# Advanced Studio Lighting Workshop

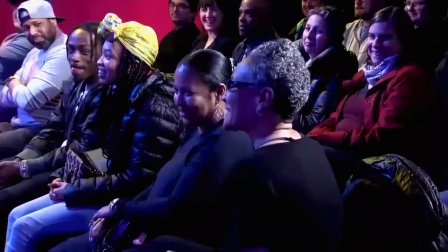40:50 We want it to be upbeat and positive and more
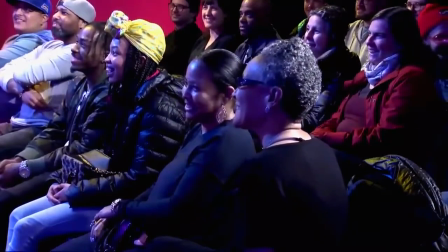40:55 participatory of an audience so we wanted to make them more
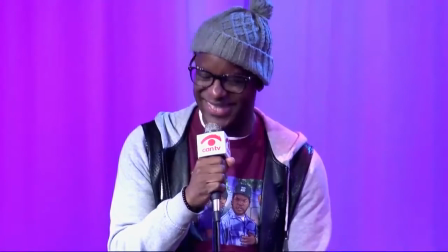41:00 visible so we brought up more light but also there's a lot of color on them we put a lot
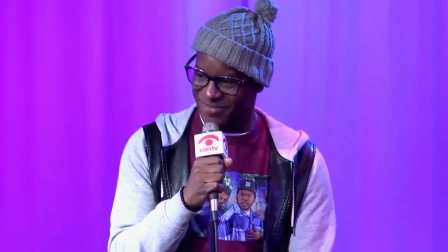41:05 of gels on our fill lights and all the other sorts of lights that
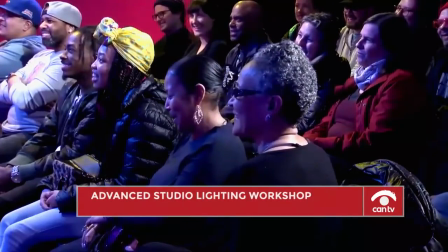41:10 we have angled towards the audience you can see the ladies in the foreground have sort of a blue cast to them other people have a more amber the
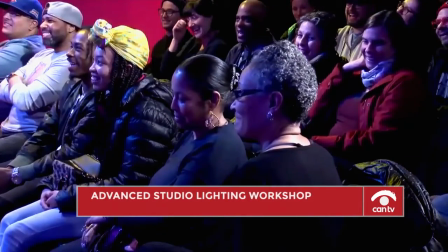41:17 gentleman without a lot of hair back there he's got sort of an amber amber cast of light on him you know and as you can
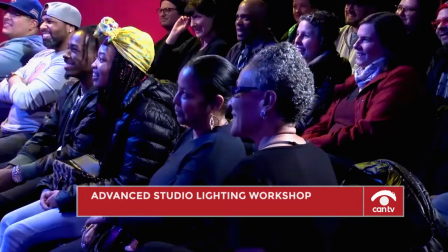41:25 see not a lot of light coming from behind them it's toned down because that light is kind of cruising over their heads towards
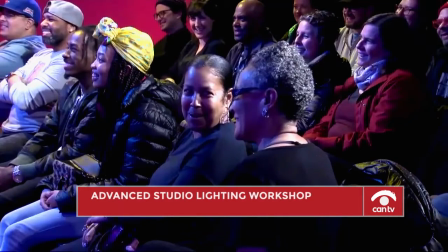41:31 the comedians on the set and so we had to bring that barn door up on those key lights
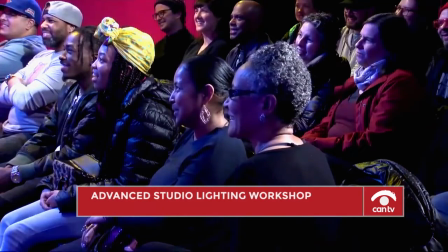41:39 and and we had to put on some materials and some of the astro you know led panel lights to keep them from being washed out we wanted them to be kind of low key
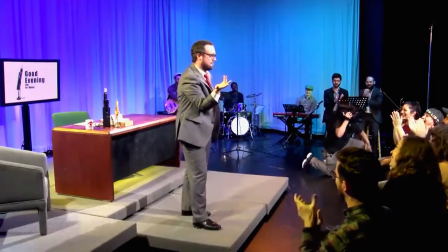41:52 All right, so now we're going to look at some large area lighting for Variety Show. Similarly, it's bright.
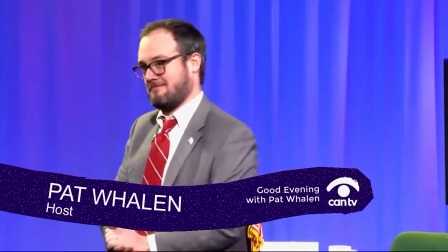41:59 It's what you call high-key lighting. So there's a lot of key light. The area is large.
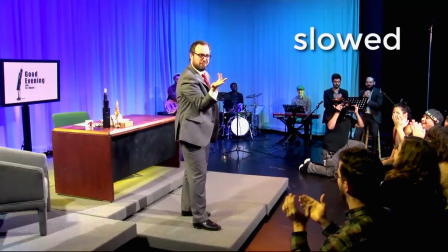42:05 There's a band back there. So quite a bit of lighting had to be done. Now, the host in the foreground there, he's the main guy.
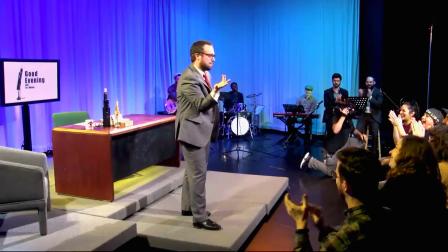42:12 He's got to get the most attention. So we need him to be the brightest. And also, the lighting is even on him. it takes it takes work to get your key lights to be
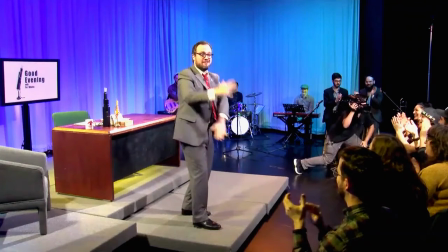42:23 nice and even and you have to anticipate the area that he is going to be performing
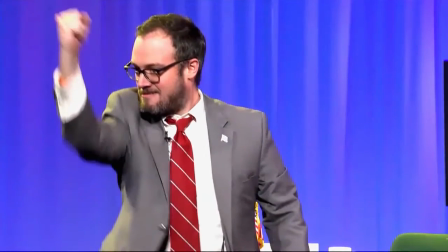42:28 it so take that into consideration and
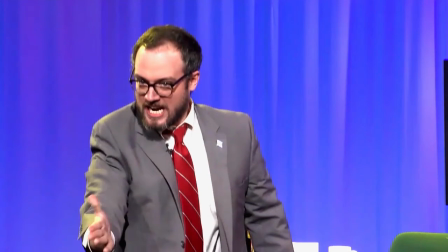42:33 light accordingly now he's also got some nice backlight on him
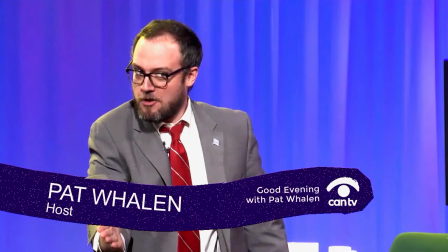42:39 who has an amber gel a little bit of a glow a little golden edging
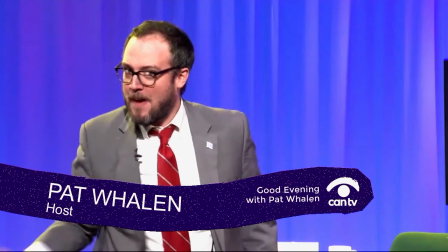42:44 on him making him stand out from the bluish background
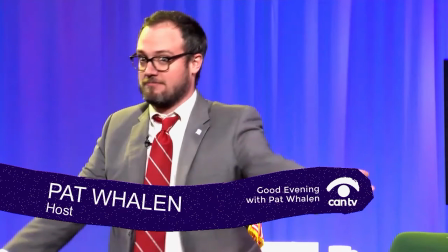42:48 the bluish background is on purpose you know it's like that's another way to draw attention to people to create a contrast not just with the key to fill ratio
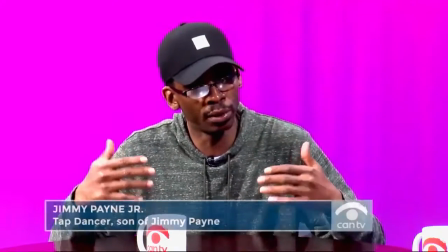42:58 and things like that but also with color so if your subject is kind of golden kind
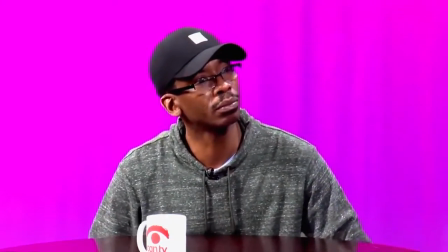43:07 of on the yellowish side of the spectrum then your background would be good if it was more blue or purple or something like that that can contrast as this gentleman is as you can see
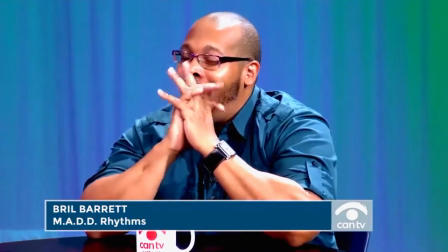43:16 he's got a nice bronze kind of lighting on him and the background was made more bluish
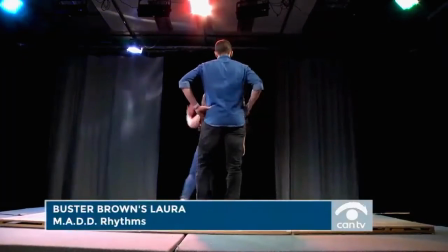43:23 so there's all these little tricks these things you can do here we're using some effects we have the lights set
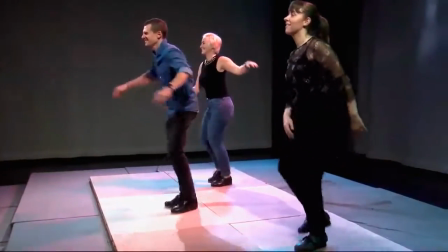43:29 to sort of a lightning flashing effect because it's a tap dancing show we want to give
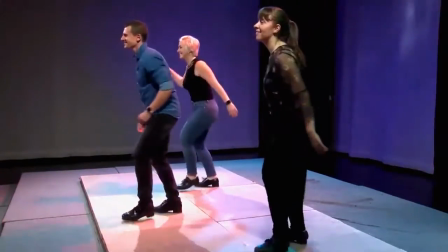43:35 it a lot of energy so therefore the lighting is is part of that the lighting is like one of the dancers.
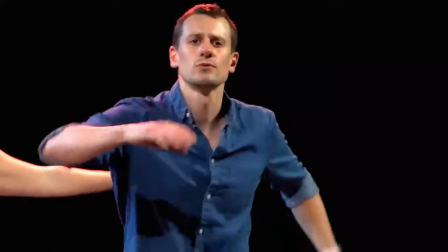43:41 It's another dancer. It's giving a rhythm. It's mimicking the rhythm of the dancing. You can change the rhythm of those effects.
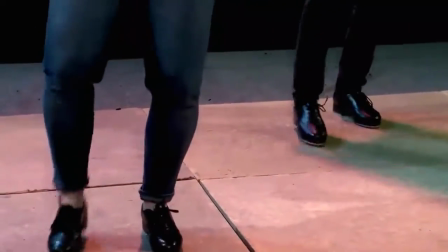43:48 You can totally decide like how fast do I want this lightning to flash and just dial it in.
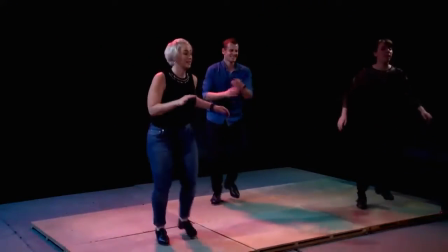43:54 And so yeah, I think, you know, just watching the dancers, you got a sense of their rhythm and they rehearsed before they recorded the show.
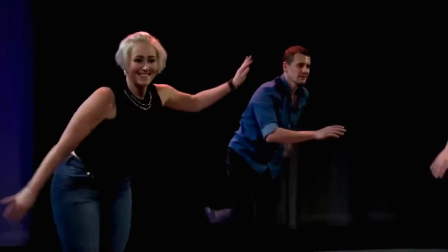44:03 So you could adjust the light to match that rhythm.
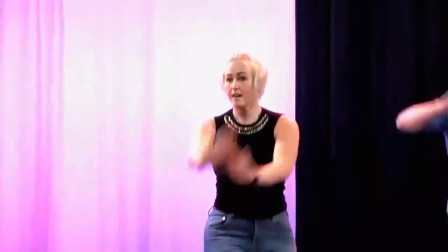44:06 And there's also some black panels back there just to break it up to give us our eye a break you know just certain areas are just black so that it's not just a uniform you know kind of scenario there so there's a lot you can do with that now I did talk about a little earlier all these different things you can do to to supplement your lights so let me show you those colored plastic sheets these are called gels and that stands for gelatin. They come in a lot of different colors. Gelatin because the original ones way back in the early part of the 20th century were made literally from gelatin from animal byproducts but you know they weren't heat resistant and they would catch fire and melt and things like that. So these modern materials they're a lot more heat resistant they're not made from gelatin anymore but they're still called gels. So you have you have to acquire these yourself by and large.